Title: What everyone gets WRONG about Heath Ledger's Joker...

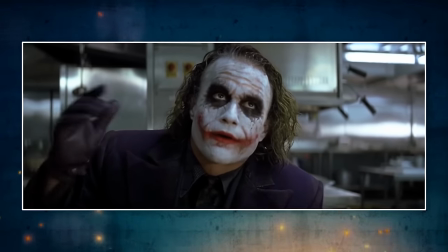[0:04]
How are you doing you wonderful nerds? Scott here, and can you believe that the Dark Knight came out almost ten years ago?
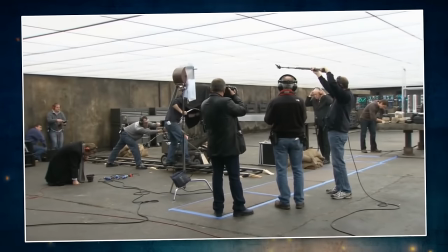[0:11]
Boy do I feel old now that I just discovered that thanks to Google. There's a lot of interesting trivia surrounding this movie and especially around Heath Ledger's Joker.
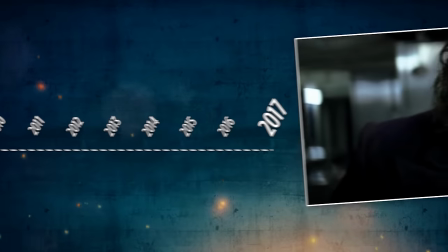[0:20]
So you would think after almost a decade that we would get everything straightened out.
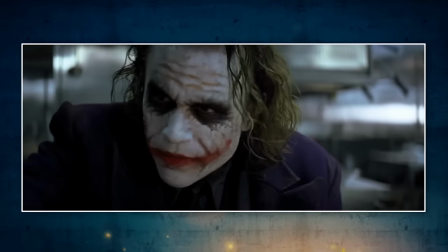[0:25]
But no, I'm here to tell you that very likely you have been lied to.
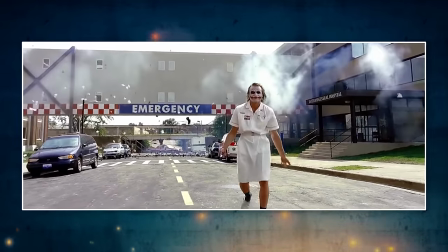[0:31] Enough from the clown!
There is one piece of Dark Knight trivia that I have seen over and over and over again on the internet since its debut,
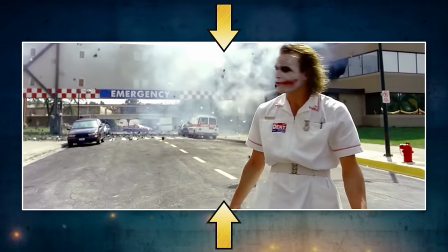[0:40]
and it has to do with this scene right here, the hospital explosion.
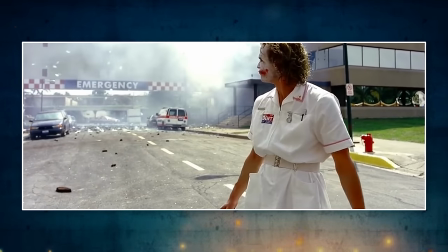[0:45]
The idea, as you've probably heard it or read it in different listicles and YouTube videos,
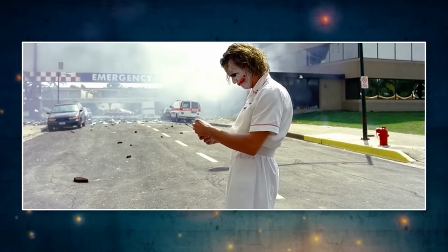[0:49]
purports the idea that this moment right here, where Joker is fiddling around with the detonator because the explosions malfunctioned,
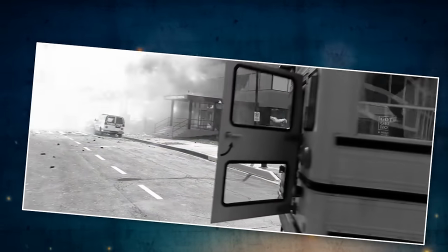[0:56]
was all improvised. Actually, you know what, let me just read it from this meme you might have seen and passed around the internet.
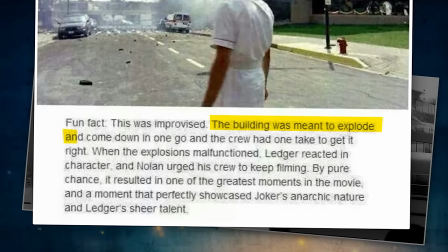[1:02]
The building was meant to explode and come down in one go, and the crew had one take to get it right.
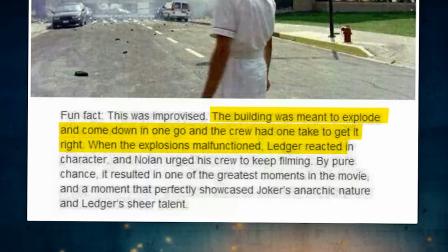[1:07]
When the explosions malfunctioned, Ledger reacted in character, and Nolan urged his crew to keep filming.
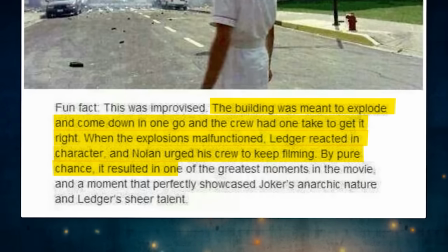[1:13]
By pure chance, it resulted in one of the greatest moments in the movie,
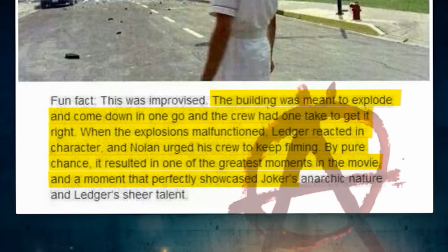[1:17]
and a moment that perfectly showcased Joker's anarchic nature and Ledger's sheer talent.
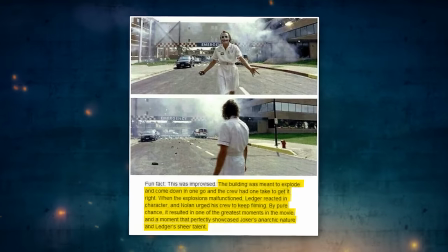[1:22]
Boy, what a fun piece of trivia. What a cool story behind the scenes of the movie.
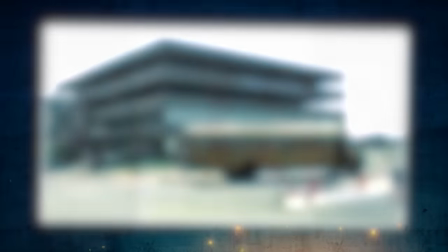[1:27]
The problem is, it's false. Now, it is true that the crew only had one chance to get it right.
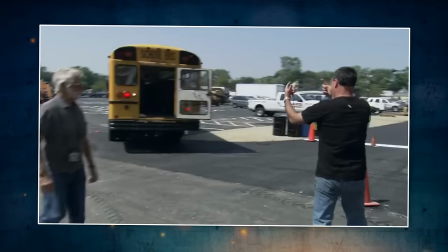[1:33]
This was a real building exploding. Christopher Nolan wanted to do it all in camera.
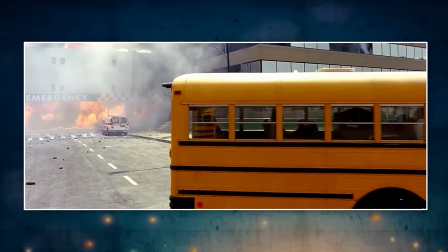[1:39]
He didn't want to use CGI, he didn't want to use miniatures, he wanted to blow up a real building with a very large explosion.
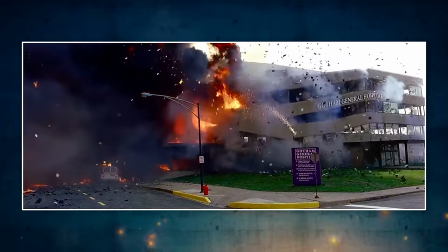[1:47]
So yeah, you probably don't get a second chance to do that. And so because of that, they not only rehearsed the scene with Heath Ledger endlessly,
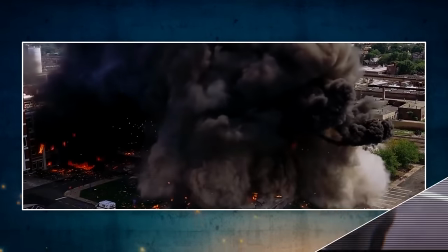[1:55]
they also, before any of this was set up, created this animatic that you're seeing right now.
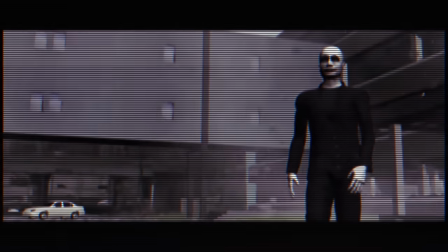[2:01]
This was included in some behind-the-scenes special features of The Dark Knight, and as you can clearly see,
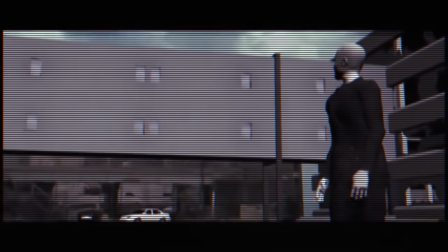[2:07]
there was always, from the beginning, meant to be this moment where the explosions stop,
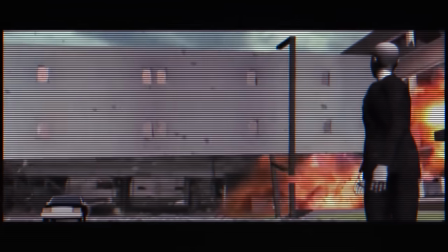[2:12]
Joker turns around, the rest of the explosions go off, and he rides off in a bus.
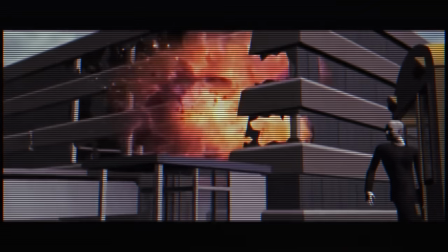[2:16]
And sure, you could say that it shows off Joker's anarchic nature, but that wasn't really the point.
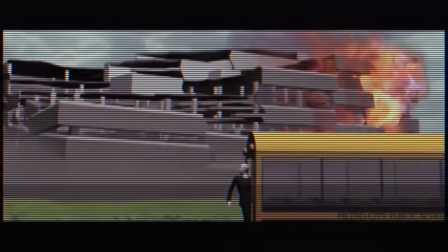[2:21]
The point of it was actually a safety precaution, as Nolan explains.
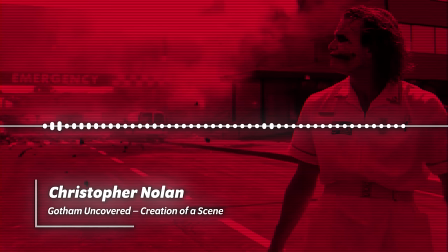[2:25]
They were able to come up with a scenario in which Heath could actually be walking out of the building.
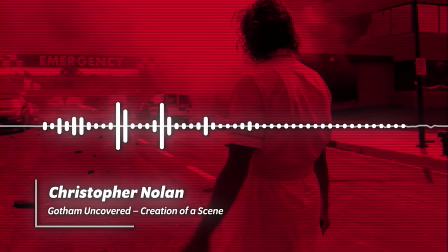[2:32]
Because what Chris worked out is if we put in a little beat where the first set of
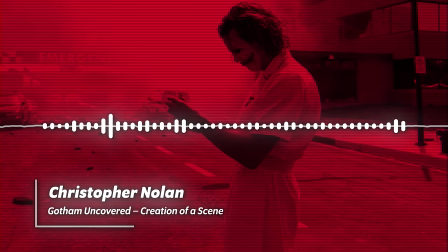[2:37]
explosions stops as if something's gone wrong and the Joker just takes a second to look around,
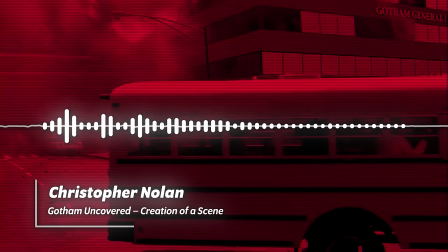[2:43]
surprised, like the audience is surprised, then the major demolition comes in and he jumps straight into the school bus.
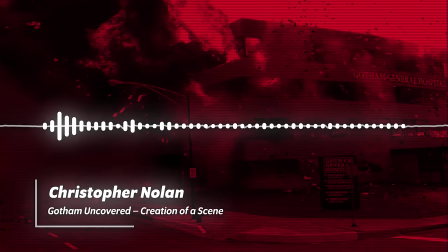[2:50]
In that way, he was able to come up with a practical scenario in which we could actually take a principal actor,
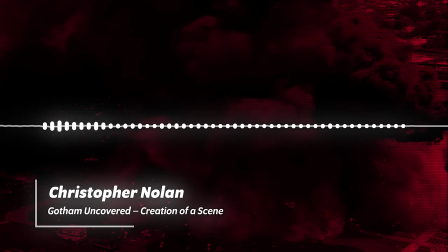[2:56]
walk him out of a building that's about to be destroyed, and literally drop the building to the ground.
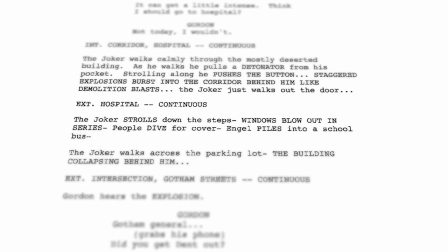[3:02]
So there you have it. Definitive proof that this was not improv, but in fact, a very much scripted moment.
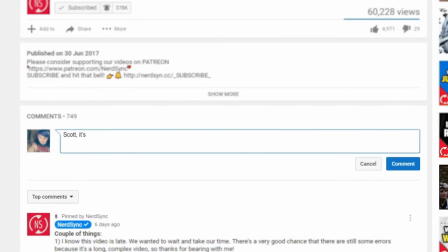[3:09]
But I hear you guys. Some of you might be saying, Scott, it's not that the whole thing was improvised.
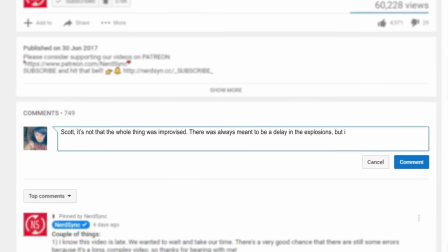[3:14]
There was always meant to be a delay in the explosions, but it was Heath Ledger fiddling around with the detonator.
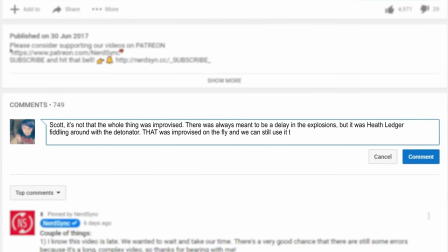[3:20]
That was improvised on the fly, and we can still use it to show off Heath Ledger's awesome acting prowess.
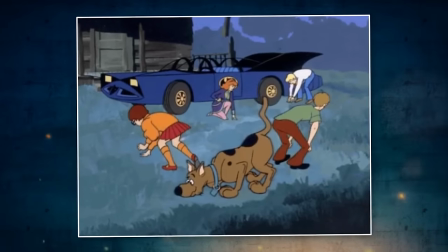[3:26]
I hear ya, but I haven't found a definitive source for that on the internet either.
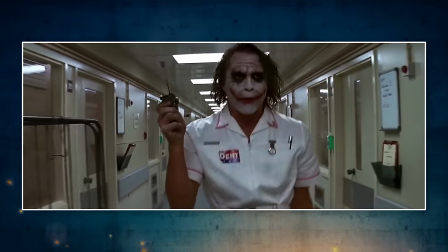[3:32]
And in fact, it doesn't even seem to make that much sense when you consider the fact that, again, they only had one shot to do this.
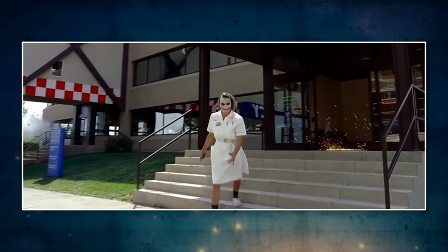[3:37]
Everyone had to hit their mark perfectly, and they rehearsed it constantly.
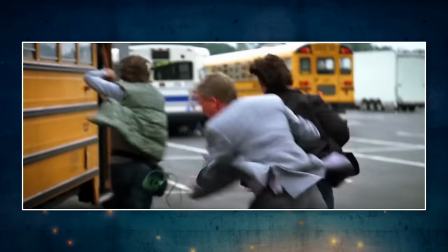[3:42]
So, in my opinion, the most logical explanation is that none of this was improvised.
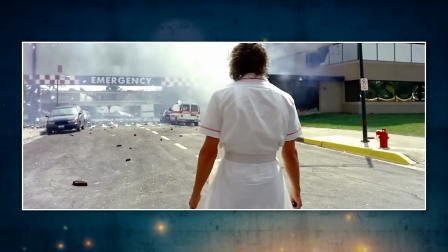[3:47]
But if we still wanted to use this hospital explosion scene to talk about Heath Ledger's incredible acting abilities,
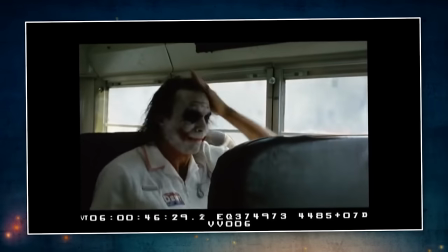[3:54]
then let's talk about this unused shot. The final cut of The Dark Knight only used two angles to show off the hospital exploding.
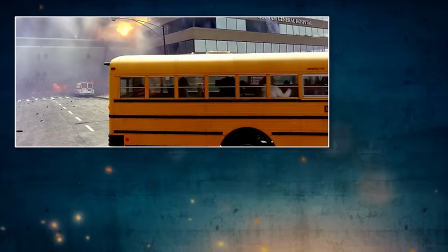[4:01]
There was this one on the ground and this aerial shot.
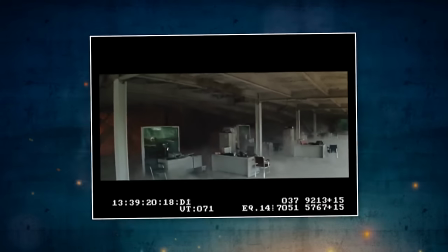[4:04]
But they placed cameras everywhere, from inside of the building, different angles on the outside, and even in the bus that the Joker gets on.